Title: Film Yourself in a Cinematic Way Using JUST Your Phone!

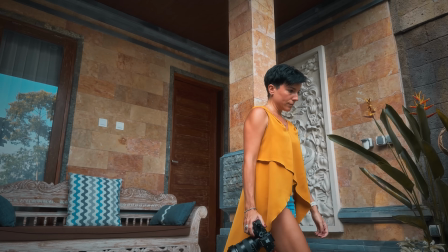(5:06)
But I wanted to tell you about the AI tracking and the extendable pole to record yourself.
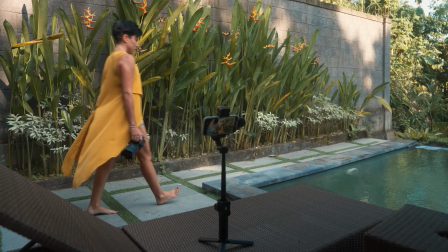(5:10)
As a solo filmmaker, this is gonna be very good, but I'm gonna explain how I did it in the sequence I recorded,
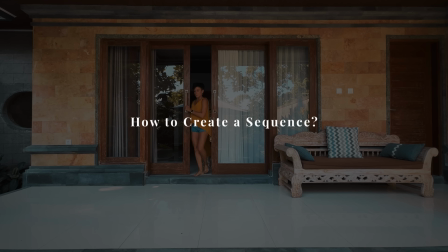(5:16)
so you learn as well how to create a sequence. There are a few basic rules I want you to follow, and even more if you are a beginner. When you are telling a story, this is very important. You have to create a story with your sequence. You have to use different shots. So think always about wide shot, medium shot, and close-up.
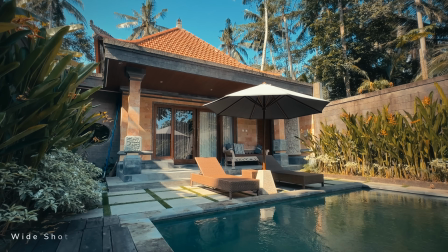(5:34)
The wide shot is the establishing shot. It's the one I used to open the sequence, which is my villa here in Bali. So you know already everything about my space and where the subject it's going to be.
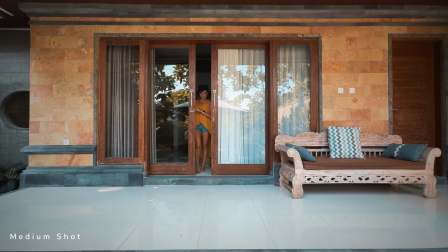(5:46)
This is a way to start the story. The next shot is just me coming out from my villa. and going towards the sofa.
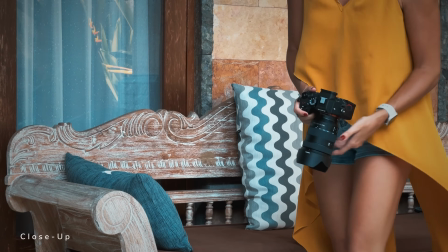(5:53)
And notice here how I used a medium shot and then a close-up. If you are using wide shots all the time, it's not cinematic.
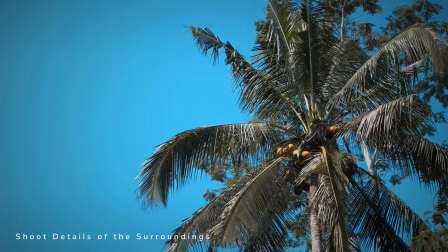(6:00)
The most cinematic shots are the close-ups, at least in my opinion, but you have to use a mix of wide, medium, and close-up. And I want you to think about actions and cut in the action,
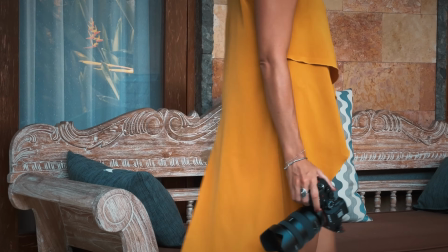(6:13)
like when I close the door or when I sit down in the sofa, because this way of editing is gonna make everything more fluid. And to achieve these shots, you saw the movement, it's incredible.
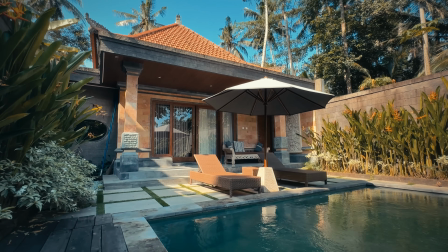(6:24)
It looks super nice. The first shot, I recorded it using the extension pole because I was able to be more flexible,
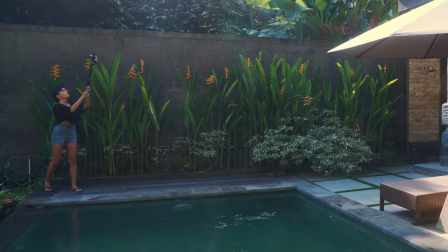(6:31)
create more movement, and stretch my arm way more because I was reaching farther. So I created like a beautiful slow motion at 60 frames per second.
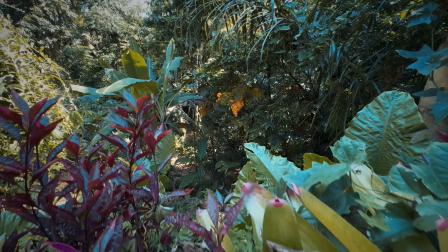(6:40)
I also used the extension pole to create these shots going through the plants and lifting it up.
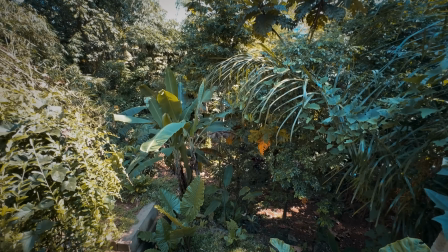(6:47)
You can carry on forward and you can make it look like a drone shot as well. So the extension pole is very good. And then one of my hero shots, let's say, it's when the gimbal is actually following me.
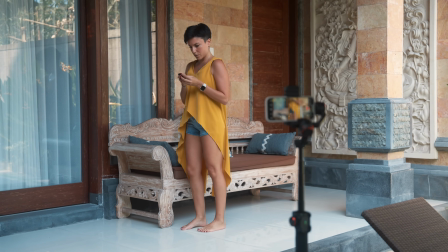(6:57)
With the remote control, I was able to frame myself in the distance because I have live view.
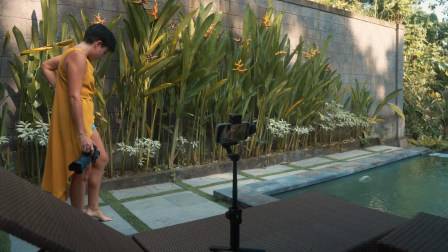(7:02)
I'm seeing what the camera is seeing, and then dragging a tiny square around me in the touch screen,
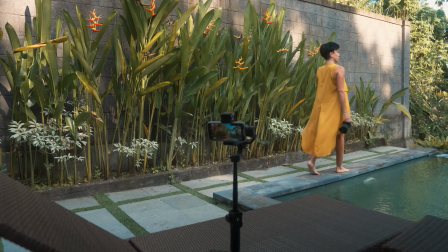(7:08)
the AI tracker kept track of me when I was walking. You can start and carry on recording with gestures.
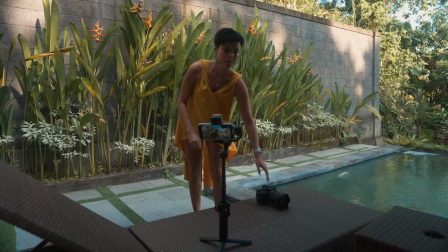(7:16)
I don't use it because I use the remote control, but for example, to stop it comes quite handy because the remote control goes to my pocket so you don't see it in frame. So I think this is insane. It's how I managed to record the whole sequence in a cinematic way, creative movement, without any help from anyone, just the AI tracker.
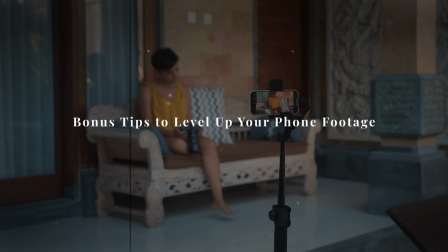(7:34)
And now I'm going to show you the bonus tips for you to improve the footage coming out from a phone.
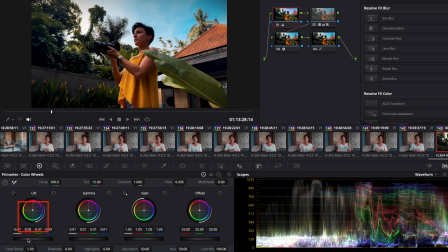(7:39)
The first one would be lifting the shadows a little bit and the blacks.
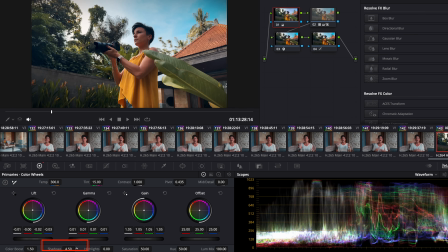(7:43)
You can do this in any editing software, so the image is not that contrasted. It looks terrible when there is a lot of contrast because the phone tends to oversharp everything.
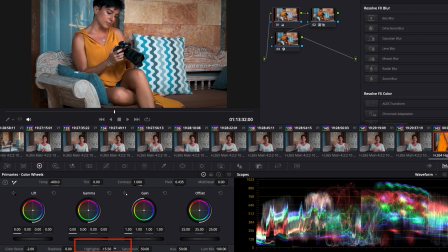(7:54)
And another thing you can do as well is reduce the highlights a tiny bit, because many times you lose a lot of information in the highlights and more when you are not shooting in ProRes. So you can reduce a tiny bit the highlights. And something I love using, and I'm using right now, even if you cannot tell in this image too much, is a mist filter. I use mist filters.
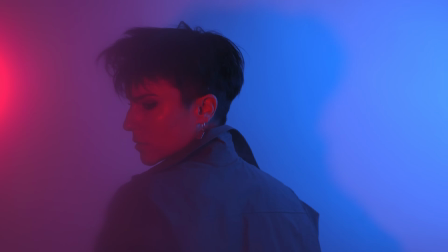(8:14)
I think they look incredible because it softens the image, mostly the highlights, and I love using them because it makes everything look more cinematic. So you can buy a mist filter for your phone because the load capacity of this gimbal is 500 grams, so you have plenty of room to use lenses as well. But I'm gonna show you a tip which I used because I don't have a mist filter for my phone. I have it for all my lenses, my camera lenses, but not for my phone. There is a plugin I always use to color grade my videos, which is called the Enhancer. I use it in DaVinci Resolve, but it's available as well for Final Cut. And you can emulate any film you want with the Enhancer.
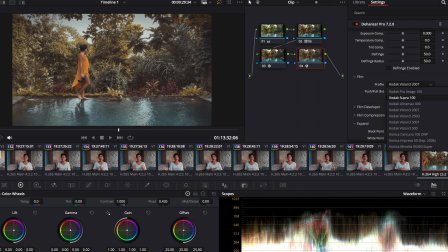(8:54)
You have Kodak, Fujifilm, you have many film stocks to choose from. And apart from being able as well to add realistic noise, you can also use the effect I used in this sequence, which is called Bloom. And Bloom basically fakes the mist filter effect. And what it does, it's blooming the highlights.